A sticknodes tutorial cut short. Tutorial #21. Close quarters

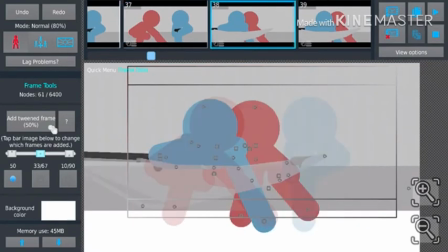For instance, when you go to frame 37, the stick figure slashes, yes, and then you go to like frame 42,
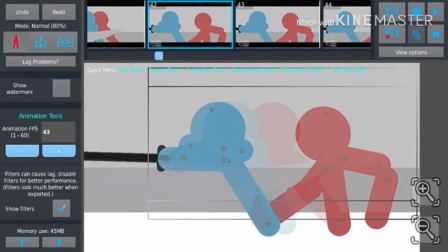and then the stick figure just makes a slight movement, the swish is gone,
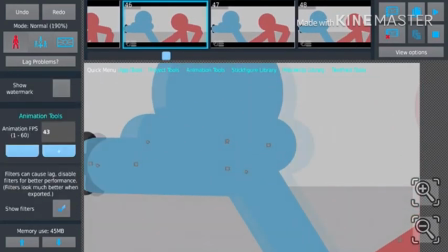and then we go all the way to 46 and there's just another slight movement there,
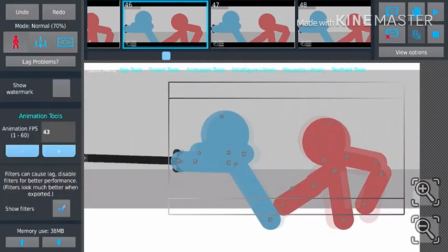and that's just because of the fact that you don't stop instantly, you stop slowly, like the car explanation I gave in my previous video. In a regular animation,
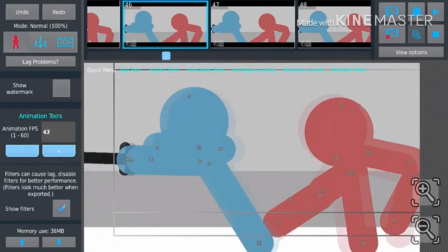I would have kept on easing here just to emphasize the slow and make everything fluid with my arcs and whatnot,
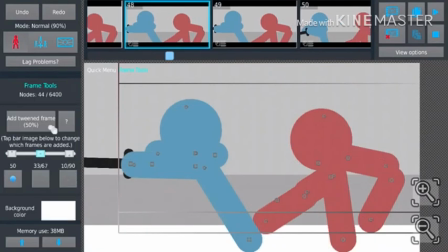but in this animation I could just like go around about it and you know,
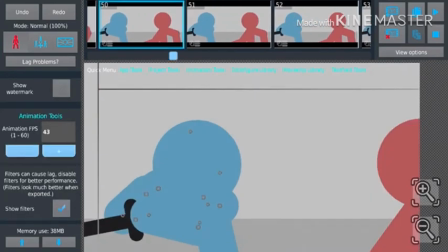go some look at that, it doesn't even flow one bit, and that's because the double framing is going to be there to fix that for me.
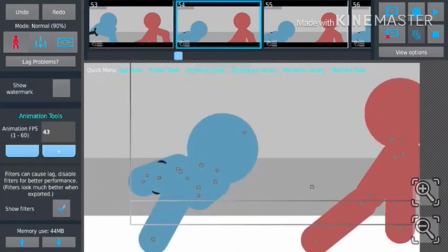It doesn't really matter, and you can see the amount of, you know, large gaps I'm giving.
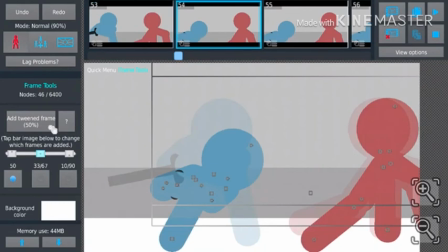It doesn't even, like, your knowledge on easing can be absolutely basic when you're animating with this style, which is exactly why I recommend this for beginners.